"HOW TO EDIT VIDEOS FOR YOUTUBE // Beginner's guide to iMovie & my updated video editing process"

But I just like the way that my videos are when I do that what I'm going to do I'm going to start from the very beginning and I'm going to watch the video the whole way through figure out what I want to add and as I come up with the overlays that I want to include I'm going to add them within my video and the very first thing my external hard drive that I have right here again I showed this in my video of me getting my macbook but I have a folder on this which I will share with you guys that is just called
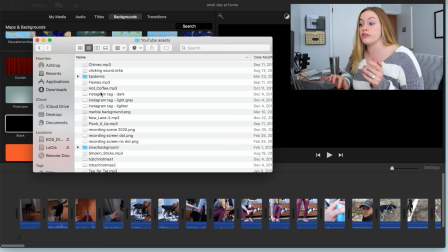(8:04)
youtube assets and within that folder i have a few different overlays that i've designed i have the music that i've downloaded from epidemic so i actually have just a folder in here of epidemic music and sound effects that i've gotten from them uh but i do have this screen recording
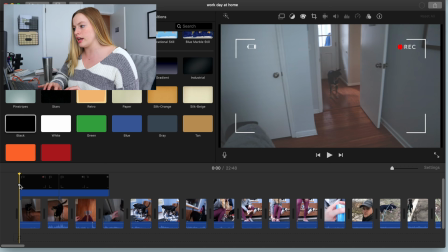(8:20)
and this one so one has a dot one doesn't have a dot and i want to drag and drop this because whenever i do
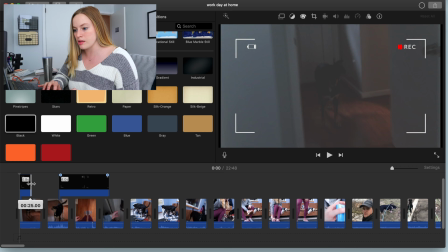(8:26)
like an intro scene i want to have this recording that you see right here you guys have seen that in several of my videos in the past what I
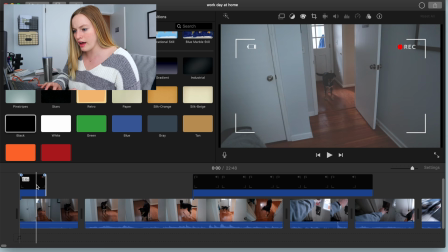(8:33)
do I will actually let me expand this a little bit so I will have the one with the dot be at 0.6 the one without
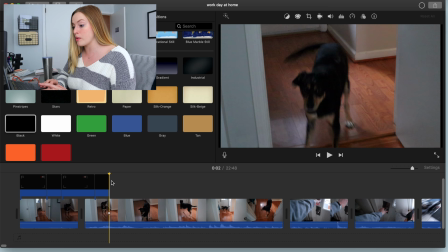(8:41)
the dot be at 0.4 and I've actually had people tell me that there's an easier way to do this and I believe you I'm sure there
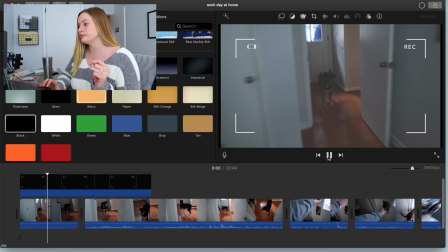(8:48)
is but within iMovie if you want to have something that seems a bit animated so let me play this for you guys
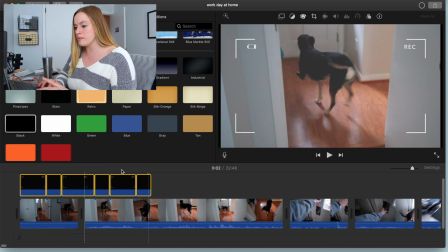(8:53)
so you see that just like little dot it's so simple but if you want to have something animated,
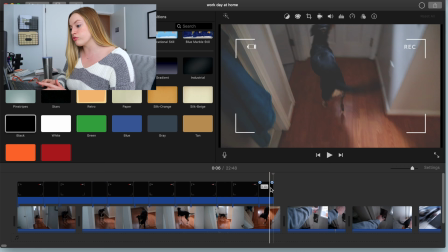(8:59)
what I've learned is that you just need to have different screens or different images over it and alternate or make it moving. And that's how you make it moving. But let me go through the video. And as I come up with new things that I do, I want to share with you guys exactly how I do that. I noticed that I was doing something and I figured I should share it with you guys. So let me start my screen recording yet again. One little trick that I have for you guys, if you are doing time lapses, one, do not abuse the use of time lapses. If you have way too many in your video, it's just going to be so boring. But two, whenever I do a time lapse, I will either do a small zoom in or a small zoom out.
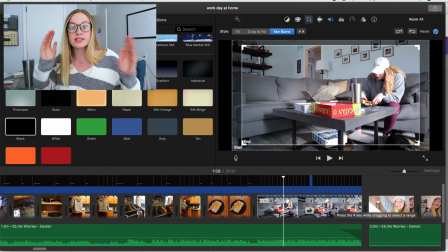(9:42)
But I have this clip and it is a time lapse for 12 seconds. I don't want just the scene to be as is. I want to add a little bit of movement by zooming in in the editing process so i went up here to this little crop icon i clicked on ken burns and
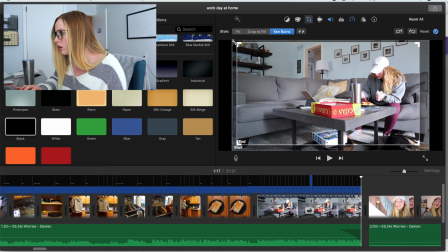(9:58)
currently what i'm doing is i'm making it such a small little fade i don't want it to be too dramatic because i
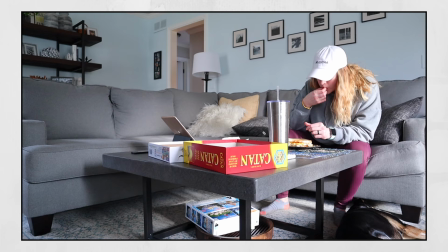(10:08)
don't want it to be that noticeable it just adds a little something extra and it's honestly it's not much at all but i really really do love the way that this looks These are my blue light glasses, by the way, I will link them in the description right down below I just got them. I have this pair and I also have this pair when it comes to editing my YouTube videos But this has like an insane reflection. So anyways, you guys didn't care about that So I am at a point where I want to create an overlay or I want to include something within this video So at this one point I am actually talking about how I have an at-home gym and how I've been using my at-home gym And I just filmed an IGTV house tour for my IGTV. So if you guys do not follow me on Instagram, I am trying to upload one IGTV every week or every other week. So you're basically getting one bonus video a week compared to YouTube. So make sure you guys follow me on Instagram. But I filmed a house tour, which includes scenes of my gym that I want to then incorporate over this video because I think it's going to enhance it.